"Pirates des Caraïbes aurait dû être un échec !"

D'où l'intérêt d'aller tourner sur place et de faire des répliques taille réelle, mais si les grandes choses sont importantes, les petites le sont tout autant.
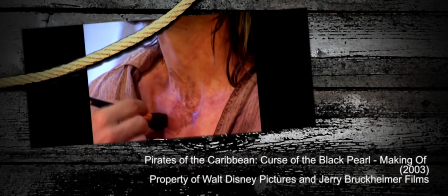C'est pour ça que Verbinski a voulu que ses pirates aient des dents pourries et des problèmes de peau, pour convaincre qu'il fallait que l'on puisse sentir leur odeur putride rien qu'en les regardant.
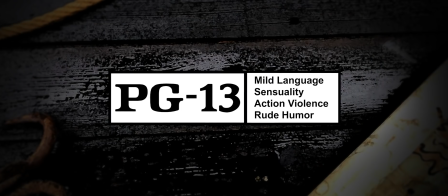C'est aussi pour ça que Buckheimer a demandé une classification PG-13, la première de toute l'histoire de Disney, car les pirates devaient être un minimum violents pour être crédibles, ce qui est à Paris très risqué quand tu fais un film basé sur une attraction pour enfants. Mais le public de 2003 ne pouvait pas se contenter de gentils pirates tout propres et tout polis.
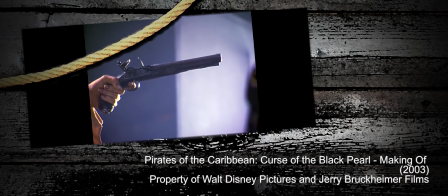particulière a été portée au réalisme historique, par exemple en utilisant un vrai mousquet d'époque pour le pistolet de Jack, ou en travaillant avec un consultant historien spécialiste sur les traditions militaires dans la marine britannique.
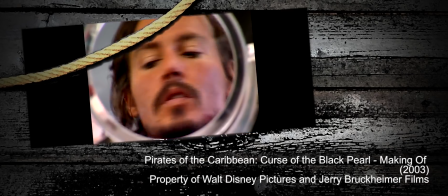Deb portait même des lentilles de la même couleur que ses yeux, mais avec une protection UV pour qu'il ne plisse pas des yeux en plein soleil, comme ne l'aurait pas fait un pirate vivant dans les Caraïbes. Mais du coup si le réalisme était trop présent, on ne risquait pas de perdre l'intérêt d'évasion du film ? C'est là qu'intervient l'atout principal du film, l'ajout du fantastique.
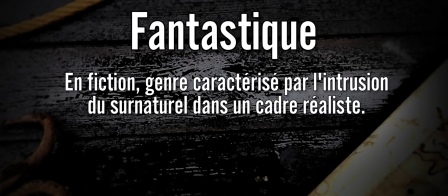Bien évidemment, cet ajout est une décision éditoriale motivée par la popularité nouvelle du genre fantastique au cinéma, en particulier avec Harry Potter.
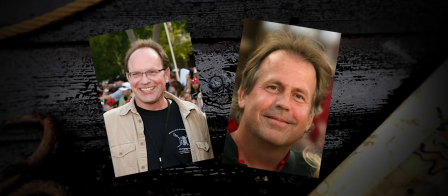Mais Ted Elliot et Terry Rossio avaient eu l'idée d'un film de pirate surnaturel au tout début des années 90.
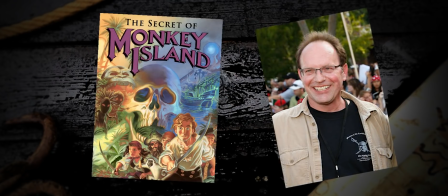C'est ce qui avait notamment mené Elliot à travailler sur un projet avorté d'adaptation du jeu vidéo Monkey Island, dont l'influence sur la franchise Pirates des Caraïbes est évidente, et ce dès le premier film.
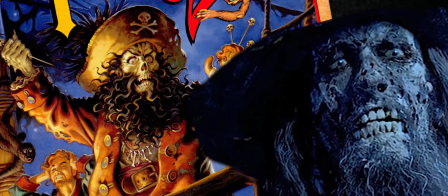Difficile de ne pas voir le lien entre le pirate fantôme Lutchuk et l'équipage du Pearl. Avec cette balance entre recréer une version réaliste ou tout du moins vraisemblable de l'époque, et ajouter des éléments fantastiques pour permettre l'évasion, le film partait avec presque toutes les clés en main pour être un succès. Presque toutes parce qu'il manquait encore une chose, la plus importante en fiction, tous supports confondus, les personnages. Car peu importe à quel point tu as réussi ton histoire, tes décors, tes effets spéciaux, si le public n'a pas envie de suivre les personnages, c'est foutu. Et c'est vraiment là que Pirates des Caraïbes brille, puisqu'il a réussi à transformer les archétypes de fiction les plus basiques et à en faire des personnages non seulement attachants mais iconiques. Quand je parle d'archétypes basiques, c'est pas par effet le style. Si on prend les personnages de Pirates des Caraïbes et qu'on regarde leurs fonctions initiales dans le récit, il n'y a absolument rien de nouveau ou d'original.
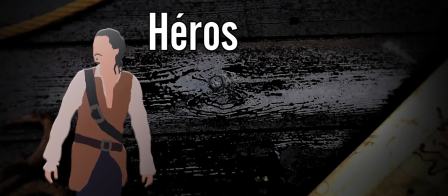Les 4 personnages principaux correspondent aux archétypes les plus classiques de la narration. Will est le héros, personnage principal du récit dont l'arc de développement suit l'intrigue selon la formule du monomythe.
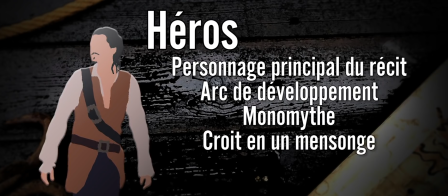Il commence le film naïf et avec une vision faussée du monde, celle qu'un pirate ne peut pas être un homme bon.
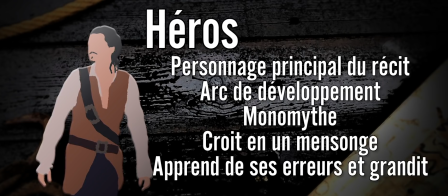Au fil de l'aventure, il grandit et apprend une leçon importante qui change sa vision du monde. C'est la base du héros classique.
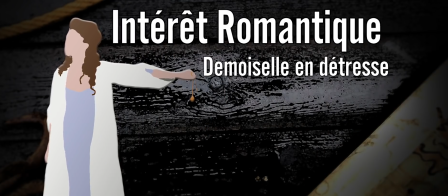Elizabeth est l'intérêt romantique du héros, demoiselle en détresse qui se fait enlever par le méchant et qui doit être sauvée avant la scène du baiser final.
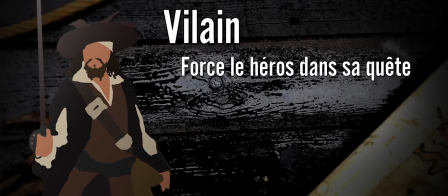Barbossa est le vilain dont les actions dans le récit poussent le héros à l'action et qui est motivé par ses intérêts personnels allant à l'encontre de ceux du héros.
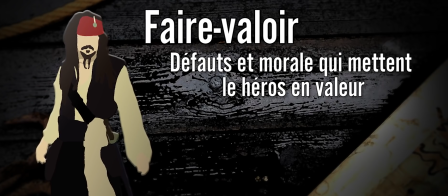Quant à Jack, c'est le faire-valoir, dont les défauts et le code moral mettent en exergue les qualités et la valeur du héros, et à qui on donne le rôle comique qui décrédibiliserait un héros classique. On peut pas faire plus basique que ça. Et ça a du sens quand on cherche à rendre hommage au film de l'âge d'or. Mais nul doute que si vous avez vu Pirates des Caraïbes, ces descriptions vous ont fait tiquer, parce que chacun de ces personnages est en réalité une subversion des archétypes classiques.
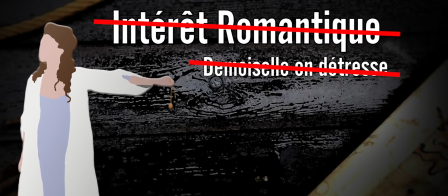A commencer par Elisabeth, qui, loin d'être une jouvencelle en détresse et un trophée pour le héros, est un personnage actif dans le récit, et qui est sauvée au milieu du film plutôt qu'à la fin, pour avoir le temps de montrer de quoi elle est capable. Comme l'a décrit Kira Knightley, c'est une fille moderne coincée à l'époque de la piraterie.
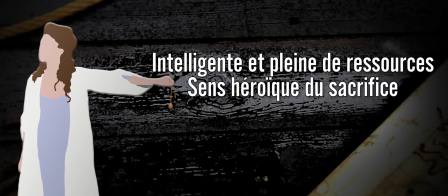Elle est intelligente et pleine de ressources, elle a un sens héroïque du sacrifice, notamment quand elle se fait capturer pour négocier la fin du sac de Port-Réal, ou quand elle accepte d'épouser Norrington pour sauver Will,
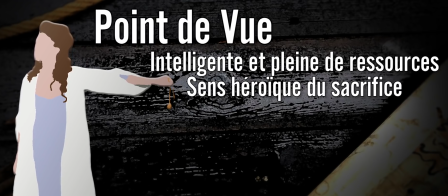et surtout c'est notre personnage point de vue.
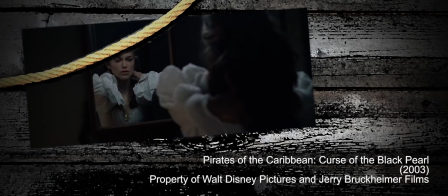Traditionnellement, on suit le point de vue du héros, mais Pirates des Caraïbes choisit de s'ouvrir sur Elisabeth, et de lui donner une curiosité de la piraterie qui résonnera avec le public venu regarder un film de pirate.
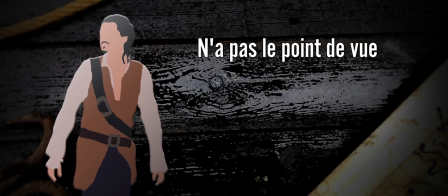En retirant le point de vue à Will, on peut se permettre de lui donner des traits qui ne correspondent pas aux attentes modernes qu'on a des héros, notamment sa haine initiale des pirates.
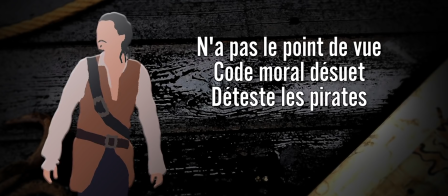Très clairement, le film se positionne du côté des flibustiers, alors que Will commence le récit du côté opposé.
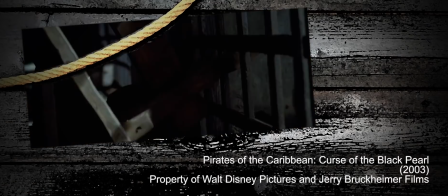Il n'obtient le point de vue qu'après l'enlèvement d'Elisabeth, quand il décide de libérer Jack, faisant passer son amour au-dessus de ses convictions, et devenant ainsi plus attachant.
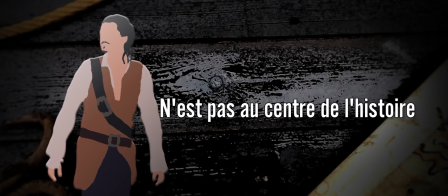Et même après ça, l'histoire n'hésite pas à le laisser de côté pour se concentrer sur les autres protagonistes. Will est le héros, mais il n'est pas le personnage principal.
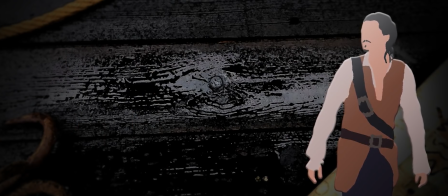Ce qui se ressent notamment du fait que le conflit principal du récit ne l'oppose pas directement à l'antagoniste, Barbossa.
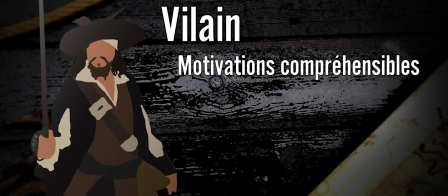Ce dernier brise aussi le rôle classique du vilain en ayant des motivations compréhensibles et plutôt justifiées. Il veut mettre fin à la malédiction qui pèse sur lui et son équipage.
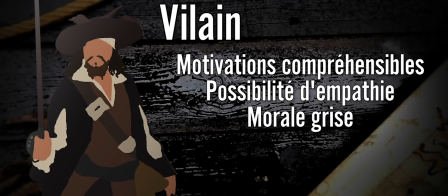Et si ses actions sont mauvaises, il n'est pas inutilement cruel, et rien de ce qu'il ne fait ne pourrait pas être fait par Jack.
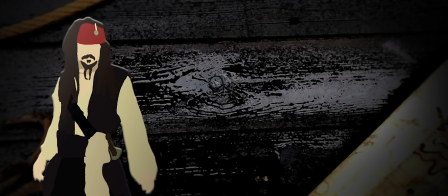Parce que le capitaine Jack Sparrow n'est pas un héros, loin de là. Et pourtant, il est au moins le deutéragoniste de l'histoire, si ce n'est carrément le protagoniste.
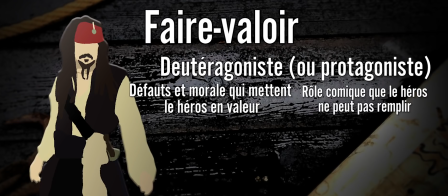Il garde les traits du fer-valoir, à savoir les défauts qu'il oppose aux héros, et le rôle comique. Mais à l'ère moderne où les anti-héros règnent, ça le rapproche bien plus du rôle de personnage principal que notre cher Will.